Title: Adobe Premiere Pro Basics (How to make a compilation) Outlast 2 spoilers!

hey guys it's Sunfire so I'm gonna make a quick video editing video just to go over like what I usually do on Adobe Premiere a lot of our viewers actually requested this so I decided to make a YouTube video just so it lives on YouTube I was thinking of doing a live stream on Twitch but might as well just make a YouTube video right so hopefully this helps you out I'm gonna switch the screen I will see you at the end so
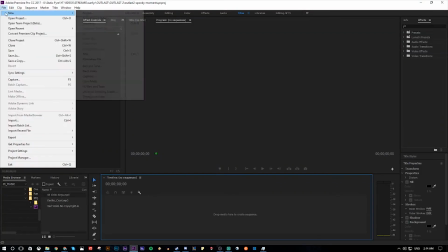[0:27]
right now we're in Adobe Premiere I created a new file just I mean if you open the the program it'll tell you create
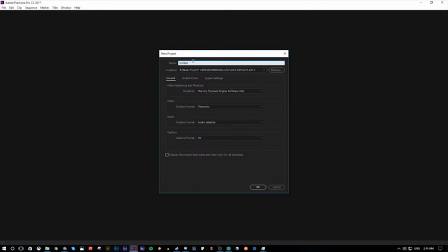[0:35]
new file creating a new file right title it right now I titled mine outlast 2 because we're gonna make an outlast 2 scared funny moments compilation so
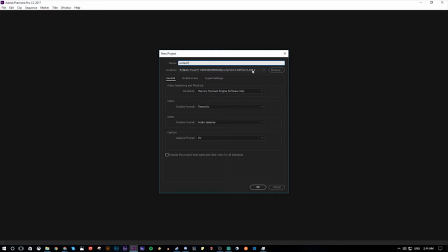[0:49]
name it whatever you want right that's the name I already made the file so I'm just gonna exit through this but just make sure you select the right folder right now this is my folder save it so right now this
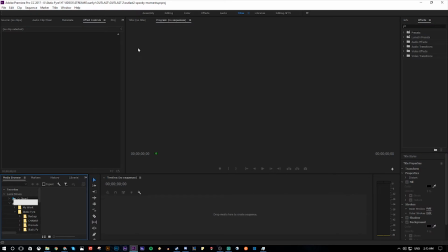[1:01]
is our file I named it Ls2 spooky moments which makes sense so let's see we're gonna drop some files in right
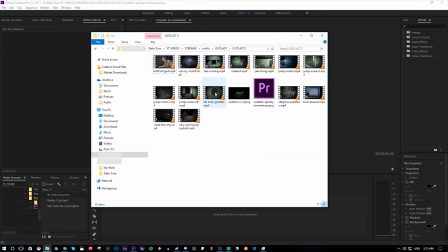[1:11]
just grab the file from your computer so right now I have the folder with all the videos I tend to save the the premiere file inside of the folder where all my videos are so everything is in one place so
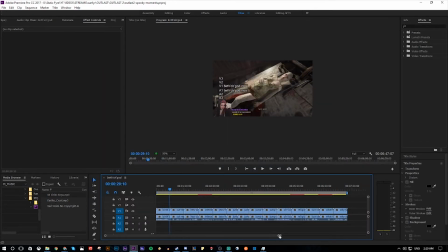[1:24]
just make sure to drag that over here to the timeline um so these are all twitch clips how do you download clips it's really easy you just literally click on
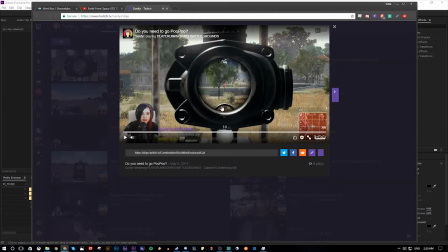[1:32]
a clip right now right click save video as so right now this is our intro
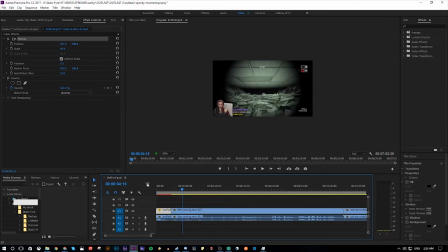[1:38]
all right and that's how the video starts let me make this a little bigger this is how you can do it bigger by coming over there and then yeah there you go
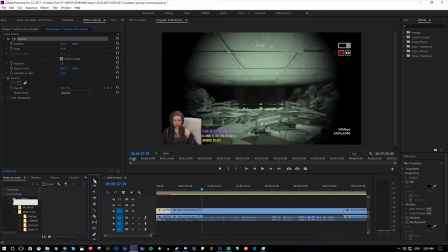[1:49]
so literally what i do is i just use the v as your selector tool it's just like uh the selection tool is what you use to like move things around and stuff like yeah yeah and then um if you want to cut the clip just press um the c key and it'll be
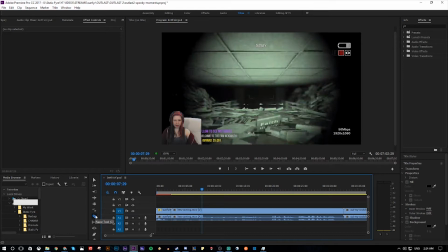[2:06]
like what is this um razor tool right here you can always just click here too so I usually just use the razor tool so wherever I don't
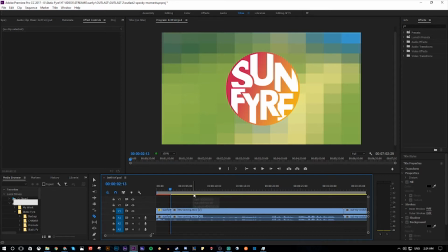[2:17]
want the video to like keep playing I just cut it there and delete the rest so
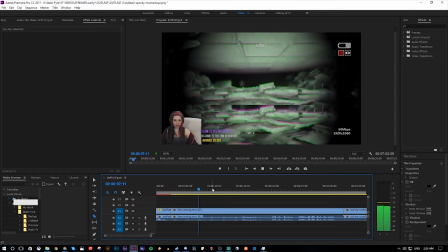[2:23]
let's see this clip from the stream sometimes
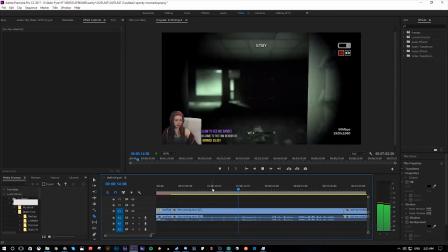[2:31]
I just want to get to a point and I don't want the clip to be too long
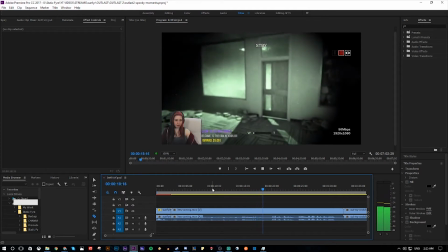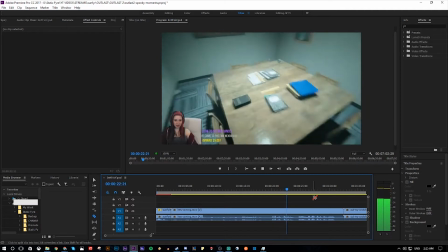[2:39] nice I have some peanut butter and jelly at home
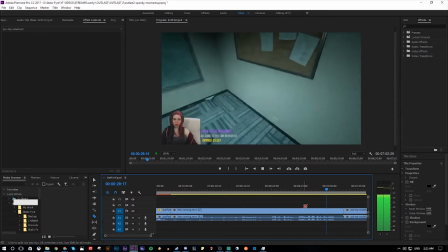[2:44] yo why the why would you say why would you scream in my ear all right so
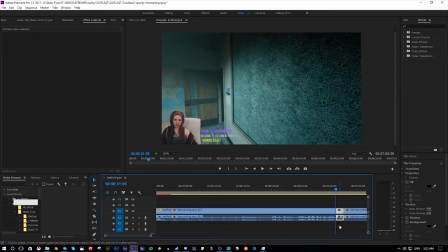[2:51] there is what i that's where i want this clip to end i'm gonna take that part away because nothing happened as you can see these are the
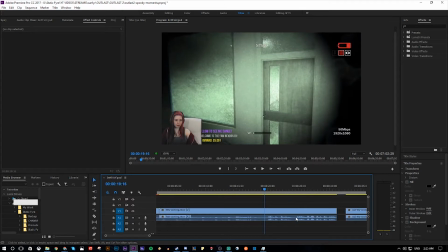[2:59]
wave wavelengths the waves the audio waves so if there's nothing going on you know it's silence that makes sense so this is
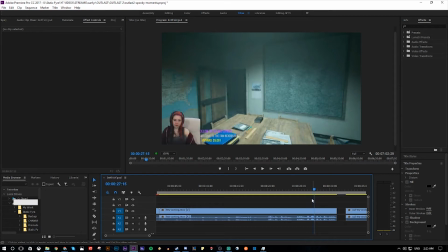[3:07]
where all the the action happens because it's loudest as you can see here i definitely want the loudest parts so i want to keep that however it took forever to like
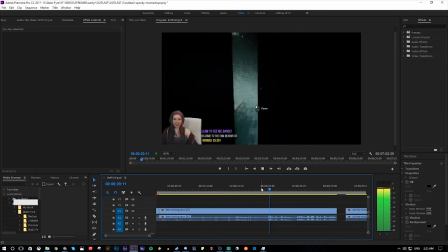[3:16]
get to that scene so i'm gonna delete the rest nice i have some peanut butter and jelly at home
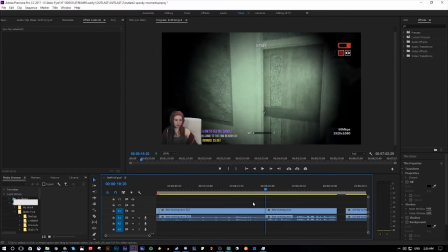[3:24]
all right i'm just gonna start it here because this this stuff is
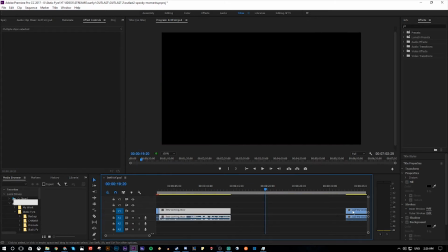[3:28]
like unnecessary it takes too long all right what
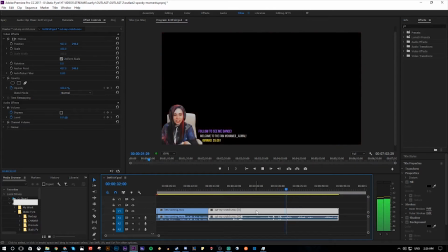[3:33]
my crotch all right so i think that should be like the ending of that clip slice me there did you see that blood was
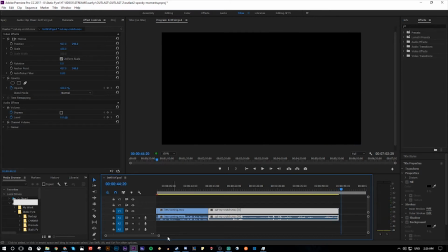[3:48]
it coming out of the belly and then it looked like it was right on the crotch actually the whole the whole clip is okay so when there's unnecessary like silent parts then i'll take that off but i guess the whole thing's fine Then you start moving things, okay?
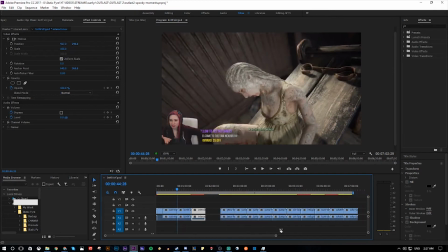[4:03]
Just start moving the clips together. So you continue doing the same thing to the rest of the clips and so forth. That's basically it. You want to use the cutting tool.